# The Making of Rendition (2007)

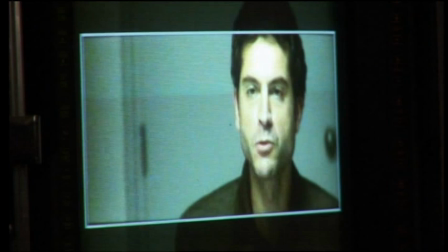[0:02] Rashid Salimi. I don't know anyone named Rashid.
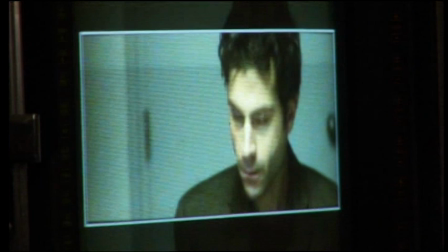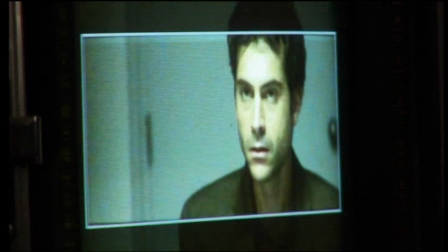[0:11] You're willing to take a polygraph?
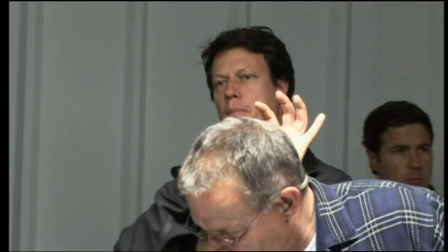[0:16] Of course.
As he comes around and for the line, are you familiar with him?
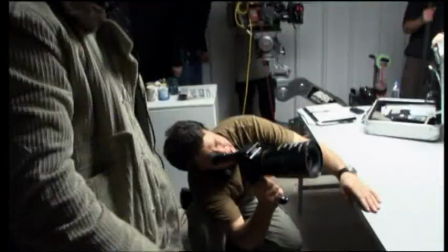[0:21]
I want to get in there. If I have a passion as a filmmaker,
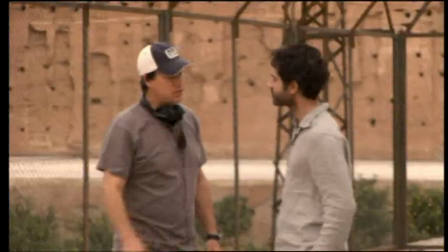[0:25]
it is always to try and take a thematic idea that can be approached intellectually and do that,
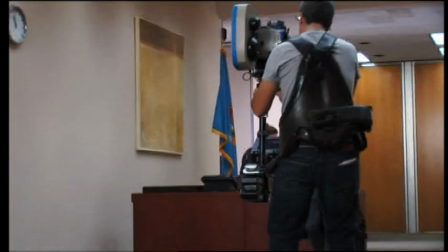[0:33]
but also approach it emotionally and humanize it.
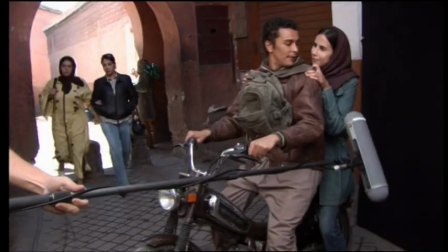[0:37]
One of the challenges in telling a multi-layered story, just from a directing point of view, is how to keep every story in balance.
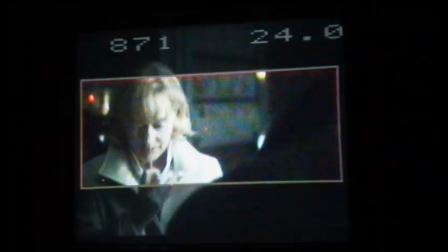[0:44] What do we got? Douglas Freeman, analyst. An analyst is not a jackal.
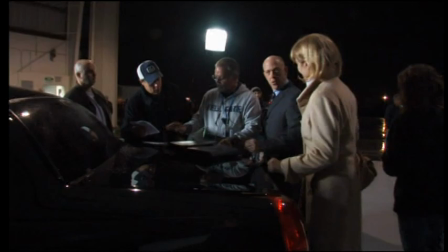[0:49]
You need to get to the core of that story and understand those people as quickly and yet as fully as possible.
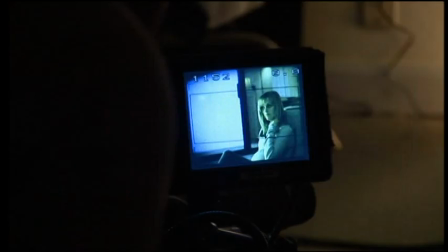[1:00]
Essentially, what you're doing is you're making, say, 4 or 5 short films and weaving them together.
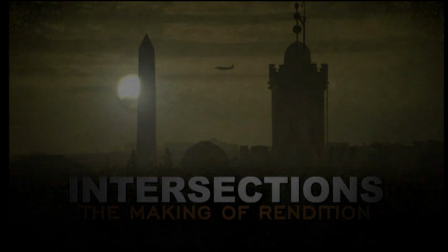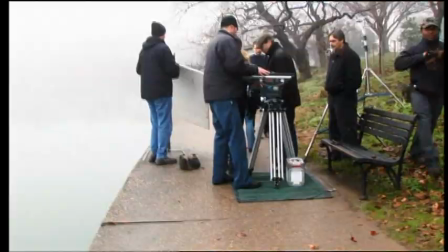Not getting anything. We have 2 days to sort of really establish the look of Washington.
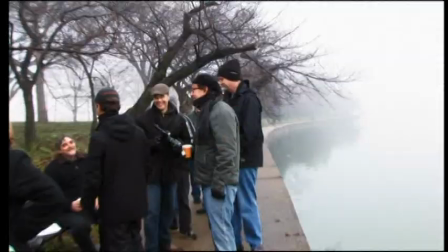[1:26]
And as you can see behind me, there's a deep fog here,
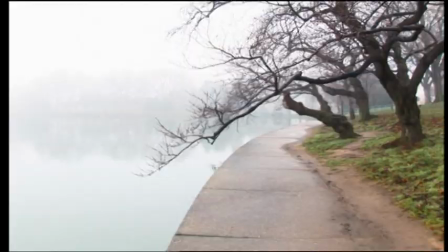[1:29]
and we've set up a shot that's going to look across the tidal basin and see the Jefferson Memorial in the background.
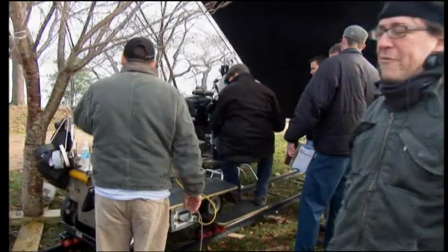[1:36]
It's actually getting worse out there. I know. Because now those little lights are... So we're going to wait for a second. It's like torture.
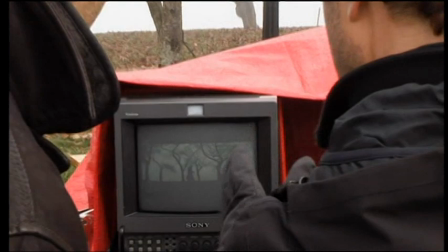[1:46]
Hopefully the fog will eventually clear, but if it doesn't, we'll have spent 2 days in Washington filming here and we'll have seen nothing of the Washington monuments.
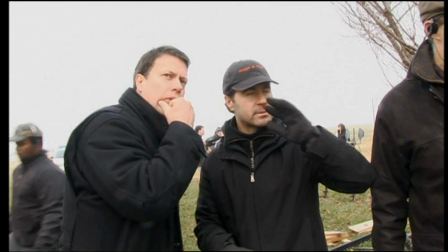[1:55]
We move them into the bigger opening. This opening here is better. Which means they, you know, they end up a little on the same side as the monument, which is...
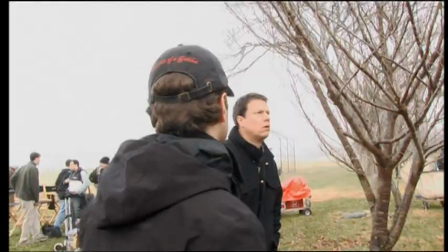[2:03]
Because your track ends where? Yeah. Well, no, because you haven't got separation between the monument and the...
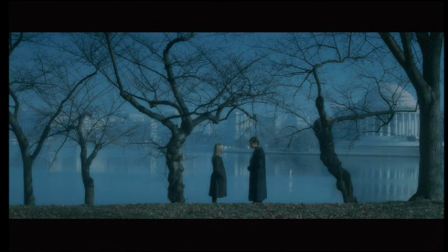[2:08]
There it is! Now you can really see it. Yay! You're looking at the iconic images of Washington, the Capitol building and so on.
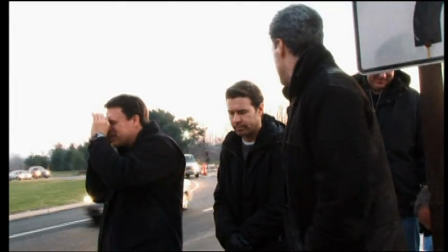[2:17]
And I remember Dion and I were going, it just feels a bit conventional, it feels a bit conventional.
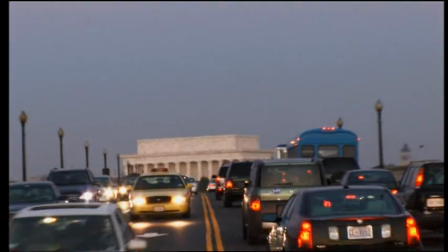[2:22]
And I remember Dion saying to me, we gotta hide these monuments. And we started driving around and looking at monuments from positions where you couldn't quite see them.
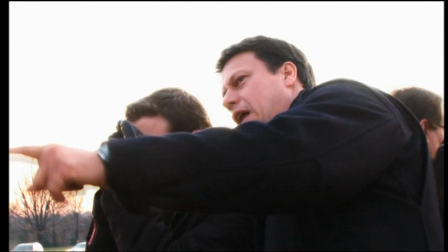[2:30]
So, it's just a good one. It's outside lane. Just why is it like that Rochester now?
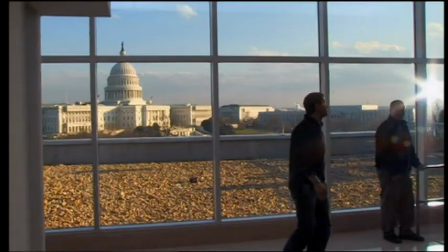[2:36]
You frame up. And we went up into one building, and we saw the Capitol building through a modern building's glass facade.
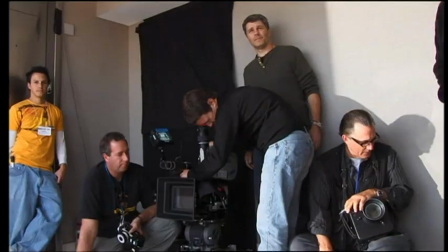[2:44]
Vertical kind of columns and glass plates. Rolling.
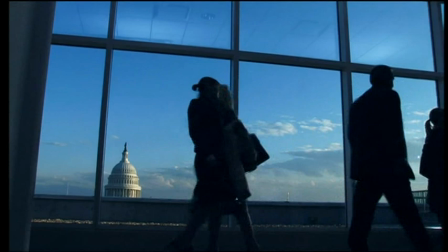[2:52]
Action. And it just had this sense of the old Washington, with its values that have stood for so long, being pushed back.
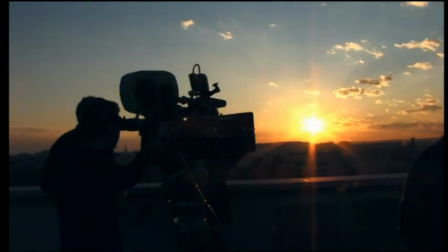[3:00]
And a new Washington trying to impose itself upon the old.
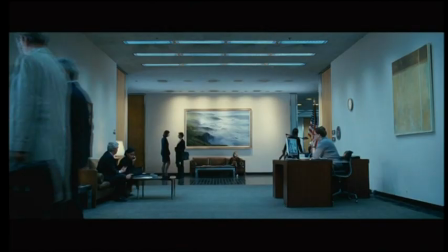[3:05]
What was great with Gavin and I, we sort of discovered a language for the movie.
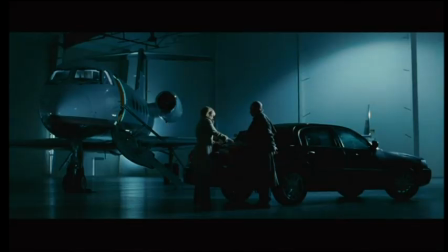[3:10]
We didn't want to pursue a handheld, gritty, doco style.
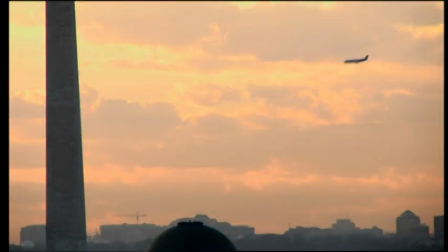[3:15]
We wanted a formal style, strongly composed, with a certain beauty to it.
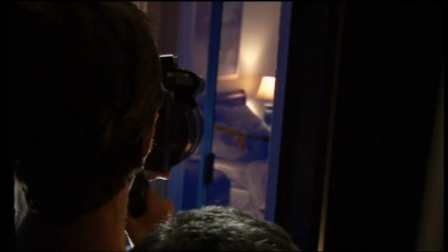[3:23]
I think it's interesting. I sort of deflected as I dropped the city and made it.
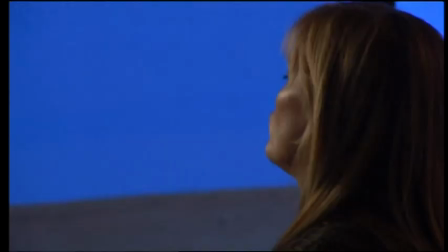[3:28]
So you're a little figure in a rather beige and bland hotel under the big city outside. I mean, so you want a difference between when I'm talking to Jeremy and when I'm talking to Nero?
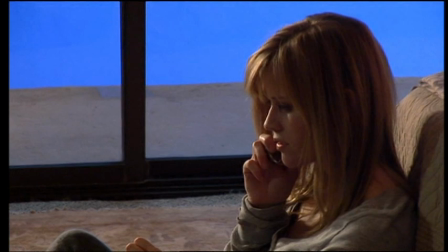[3:35]
Well, I mean, maybe in the beginning it's something like carries there, and then when this conversation gets more, that we kind of lose that, and I might be able to punch you on the front father. To me, the interesting element of this was that each person's story is about isolation. It isn't about connection. It isn't about us ultimately all being the same.
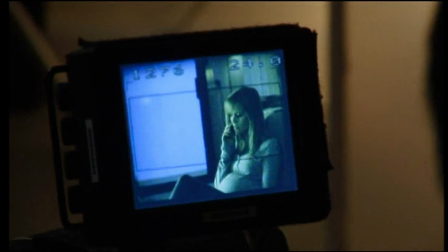[3:52]
It's about how singular we all are in the world.
I'm sure it's all just some sort of mistake.
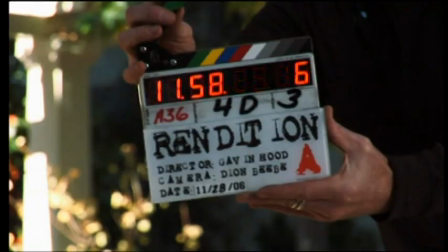[4:01]
I had a lot of curiosity and interest in what it must be like to be living as part of a Muslim family in America.
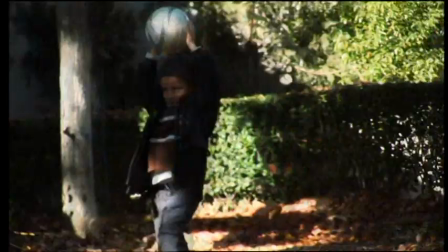[4:09] Jeremy, that was such a good thing.